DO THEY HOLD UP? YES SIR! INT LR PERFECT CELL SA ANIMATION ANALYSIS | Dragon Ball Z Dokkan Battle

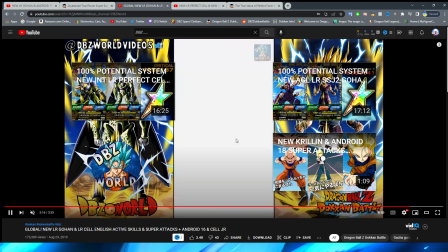Definitely very, very cool with the quick fire offs there. Then obviously we have all of them go forward.
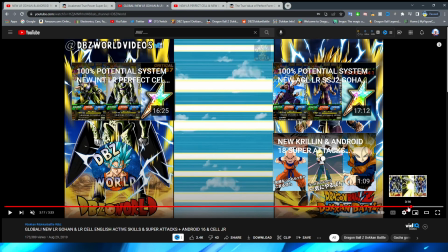I will say the only weird thing about this is they look like they're going sideways, right? But it kind of looks like when he's firing them towards the ground.
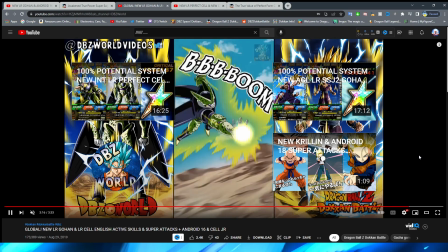That is a little bit awkward, but definitely not, like, you know, too jarring for sure.
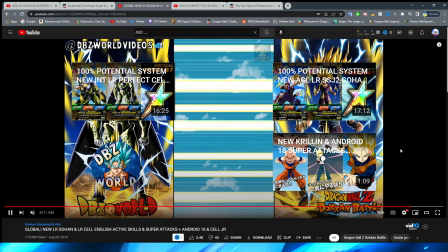You probably wouldn't notice it if you're actually just watching the essay.
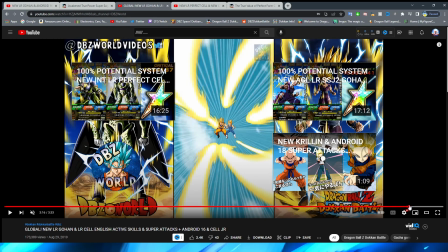Then obviously they sort of disappear from frame, which is cool because obviously this is sort of supposed to be like them leaving the frame, right?
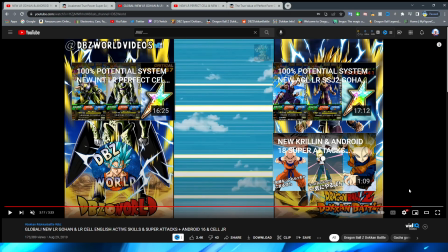Like they're getting smaller, so they're sort of dissipating. Would have kind of liked it better maybe if it was like you could see the tail of them, right? Like it got bigger and then it went smaller as they disappeared off screen rather than just like completely going poof.
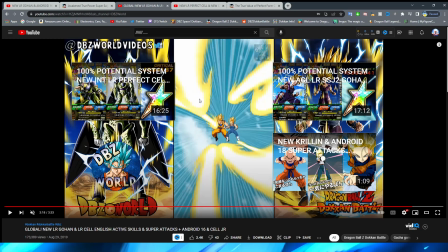But this part is really cool with them swirling around and them also spinning the camera.
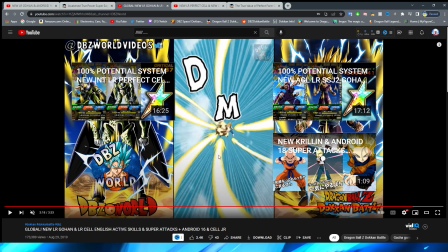I think that is fantastic. I wish DM, slide into Cell's DMs, wasn't there because it kind of blocks how cool that part is.
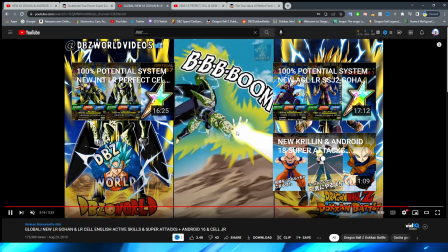But yeah, I love this part where the key blasts sort of spin around the enemy sprite.
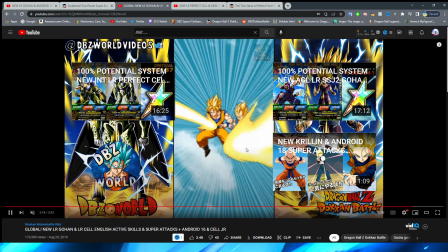Let's see that real quick just in regular motion, not in slow-mo. But yeah, that looks really cool.
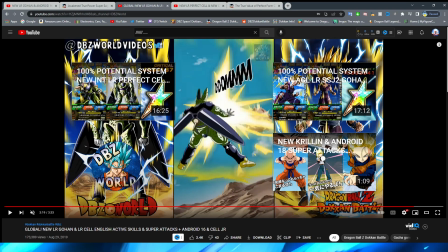Definitely like the look of that. Oh, that's also a nice detail there, too. I don't know if I've seen that in any other part of this essay. Cell's wings actually flutter back a little bit here when he's firing off these blasts, right?
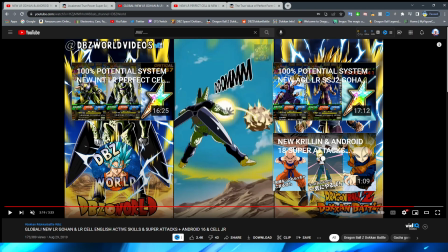Obviously, that makes sense since they're just kind of like loose attached to his body, right? When he's firing off these various key blasts, it's cool that they sort of look like that.
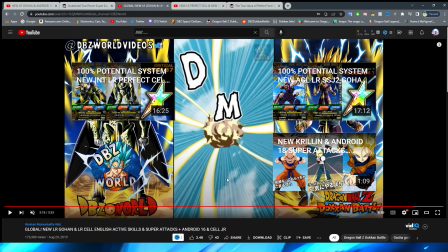It's also nice as well if we look at this in motion once again, right? You can see that these are actually coming in at different angles too,
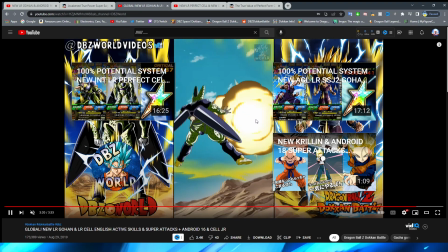which is pretty cool as they're firing into the explosion, you know, that he created from the initial ones.
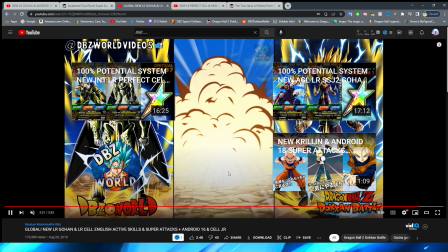And that explosion is pretty okay,
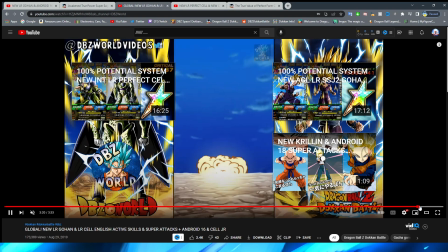but then it goes into a very nice explosion with obviously the smoke just billowing up there from the ground.
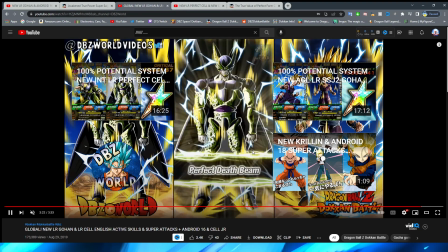We obviously have the card art cut in here. Look how much longer this is than the 12 key, by the way.
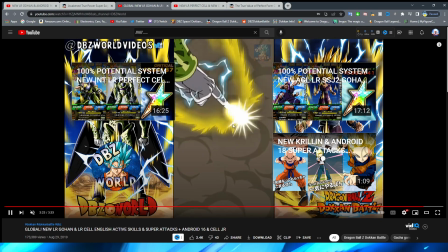Just want to point that out. I don't know why the 12 key was so long. Obviously, then this is the scene where he takes out Trunks.
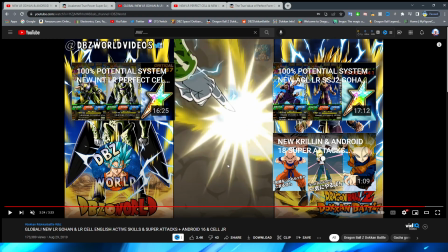Very, very cool. Them sort of emulating him in the smoke where they kind of don't know that it's him, right?
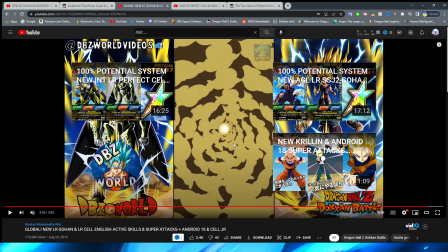And obviously, it cuts through the smoke. This shot, when I saw this shot for the first time, when they first showed these essays, I was like, oh!
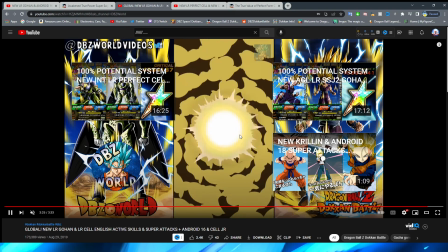That's good. That's real good. I love the way that this sort of comes through the smoke at this first-person perspective.
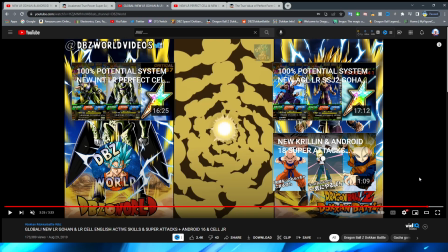And this is a transition that I wish they did more for Dokkan essays. They set up for a great fade transition from white, and then they just cut, right?
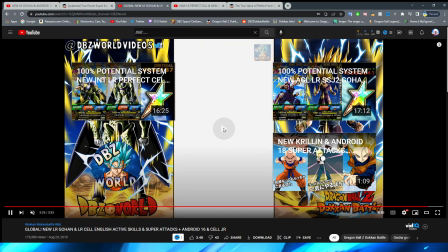But this is so good. The Ki Blast envelops the camera, and then they fade out. Just do that more.
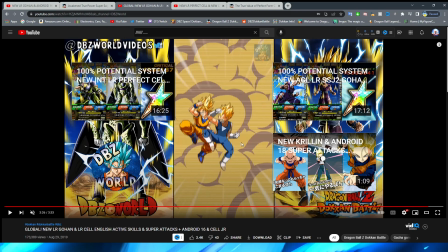It's so easy. But yeah, looks really cool.
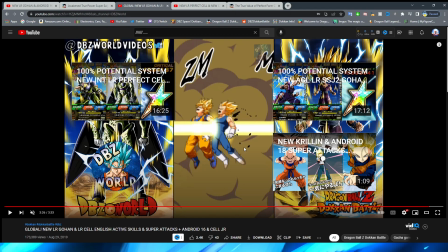Obviously, the sprite, unfortunately, for this one is kind of the one that takes the L here because we still have some debris coming off of the back of them. And obviously, this looks goofy, too, because, of course, this is a double-person sprite. But even when it's a single-person sprite, it still doesn't look good. Again, update the sprites, Bandai. Please, I'm begging you.
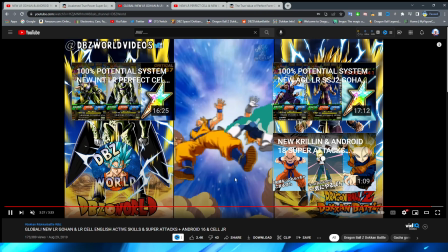But obviously, we have them fly back, and obviously we have the little smoke come off of them too.
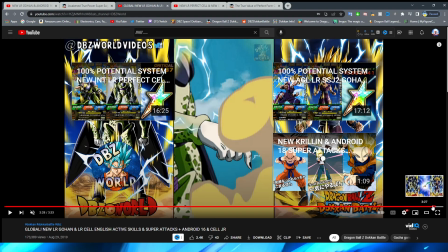The blue effect in the background does look pretty nice, although I will say again, it is a little bit jarring because you kind of like takes you out of the scene a little bit.
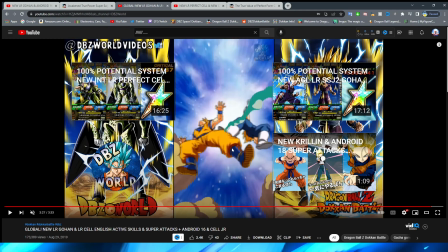Again, I understand it's supposed to be that anime like ba-dum, like super dramatic effect, but you're kind of like, oh, we're in this weird galaxy space now.
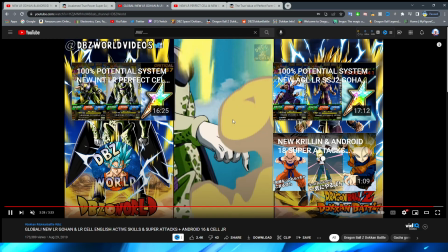Oh, just kidding, we're back here.
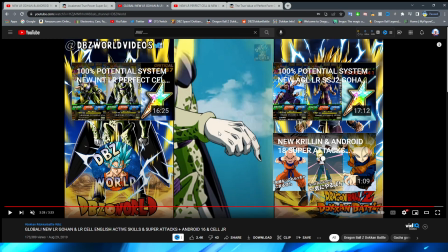Also too, I'm not sure if this is just the assets being low quality or if they did this purposefully, but it does look purposefully to me that they decided to have Cell be a little bit faded out in the background,
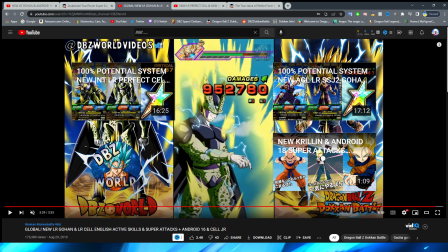right, with his hand in the foreground. That's definitely pretty cool. Yeah, I think that that was purposeful because he definitely feels a lot more like he's supposed to then be like this like scale or size, like with this quality of assets here when it finally zooms out.
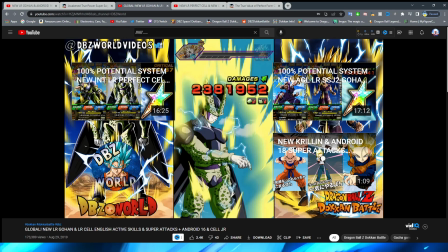And that looks really good. Definitely a very nice KO screen as well when you beat the enemy too, with the Ki flaring up there from his aura.
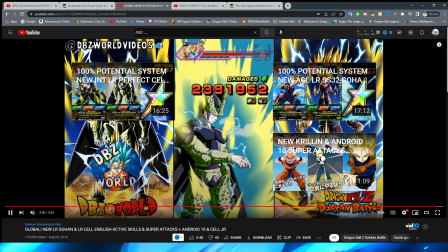But yeah, very, very cool stuff.